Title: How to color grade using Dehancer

Hello, ladies and gentlemen. Today I'm here with... What's going on, everybody? Today I'm here with the main man, Karsten Schlag, our cinematographer on this little woodworking dock, and he also did all the color. He is a wizard with DaVinci Resolve, so we are going to kind of go through a few shots. Also going to talk about Dehancer and kind of everything that goes into all that stuff. So, do you have anything to say, Karsten? I am not a wizard. I am aggressively mediocre, and I will attempt to share my mediocrity with you.
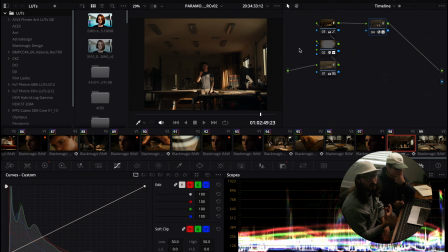0:33 Let's start with the wide shot here. In Resolve, when I'm coloring, I work on two levels, the timeline level and the clip level. The timeline level is basically where you can go in and everything you do in these nodes is going to affect your entire timeline. So every single shot on your timeline is going to be affected when you're grading within the timeline nodes.
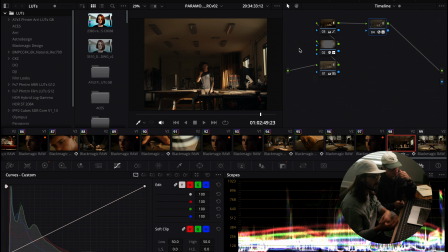0:51 So that's like building the look, basically, I do within the timeline section because I want that to go on all of the clips and I don't have to copy and paste to all of them. So it just makes it really easy to make changes to your entire project instead of having one little change and then copying it and putting it on all the other nodes. So,
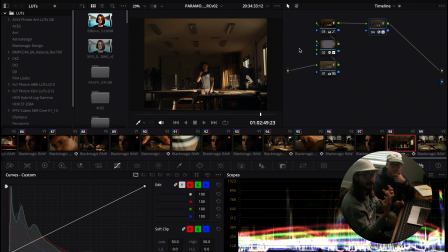1:07 and like the name says, for clip, it'll only affect just that clip. Let's turn off our timeline nodes here as well and kind of see what we're looking
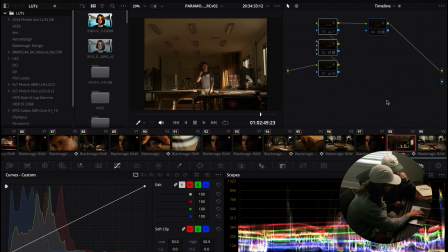1:14 at. So this is our just right at a camera Rec 709 image. This is what it looked like on the day, and honestly, I still think this looks pretty solid. So the first thing that I do when I'm color grading is I go in and I want to build my look. And for this project, I did that within Dehancer. So Dehancer is an awesome plugin. It's to create film looks. Even though like this is supposed to be used to build like, film emulations, I don't always use it that way. Like for this project, we weren't going for a film look. We just wanted kind of things to feel a little bit thicker and the colors to feel a little bit deeper. And so film tends to have that kind of characteristics. So I knew that kind of going film-ish, if you will, was the kind of right move.
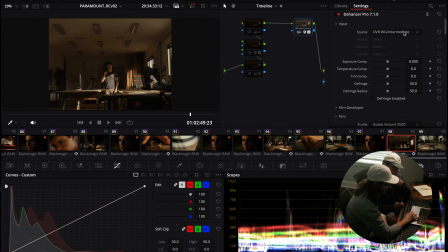1:57 And to do that, I use a bit of Dehancer. To do that, we kind of set up here in our proper color piping, color pipeline, which is the DaVinci Wide Gamut. And then we kind of just went through, and for this, there's a ton of options of different film stocks you can choose.
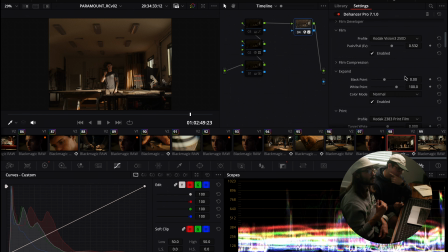2:13 We chose to go with the Kodak Vision 3 250D. It's a pretty common stock. It looks really nice, and we like the characteristics of that. So we chose that, so I can kind of show you what that does here. So that's without it, that's with it. As you can see, it makes a pretty decent change to it.
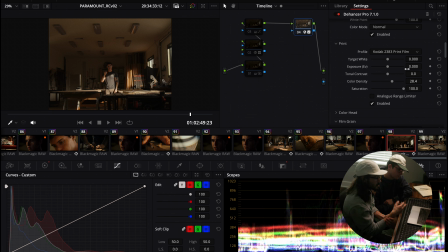2:28 And then we also used a film print, which for this we used the classic, the 2383, which is, I'm sure you've heard of before. And again, for this, pretty much what we did within here is we made a few changes within here. We upped the color density and we upped the saturation of it because the film
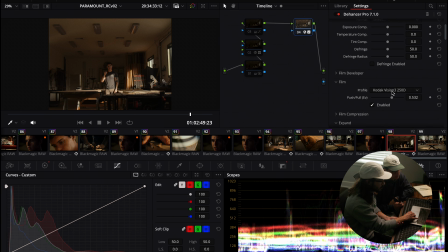2:48 emulation, the stock, the Vision 3 250D, it kind of desaturated a little bit and we didn't really want that look. Like I said, we were going for a kind of film-ish look, not a film look, so we didn't want those kind of desaturated colors. We wanted them to still have some life and some juice to them. So we did up that saturation in here as well.
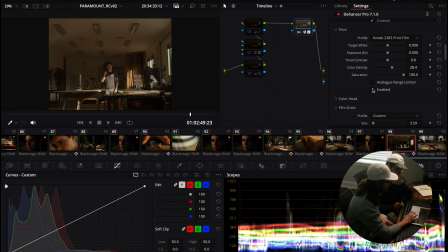3:07 So I can turn that off and turn it on and show you what it did. So this is just with the 250D, and that's with our print there. So looked nice. We were hitting in the right direction here. And then we also did our film grain in here as well, which is just what it sounds like.
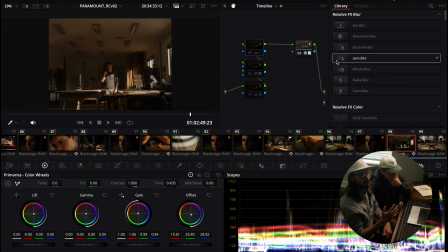3:23 It's film grain. The next thing that we did on our timeline level was I wanted to kind of balance the image a little bit more.
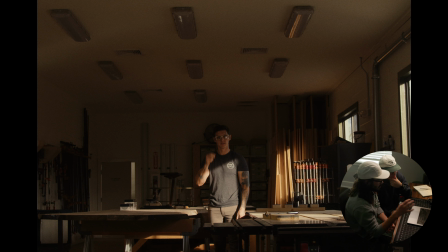3:29 Because right now, just looking at it, it feels like our blacks aren't really black and our highlights are close,
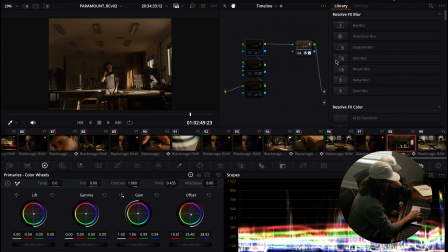3:35 but maybe they're a little bit too warm for what I was looking for here. So in another node right before this, I balanced it out.
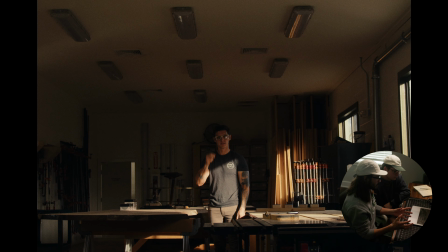3:43 Our highlights, as you can see now, are more pure white and our blacks are more pure black. After that, we added, this is a fun one. This is something that I really enjoy doing to a lot of projects when it fits. And this is adding a little bit of lens blur and vignette to the outside of the image.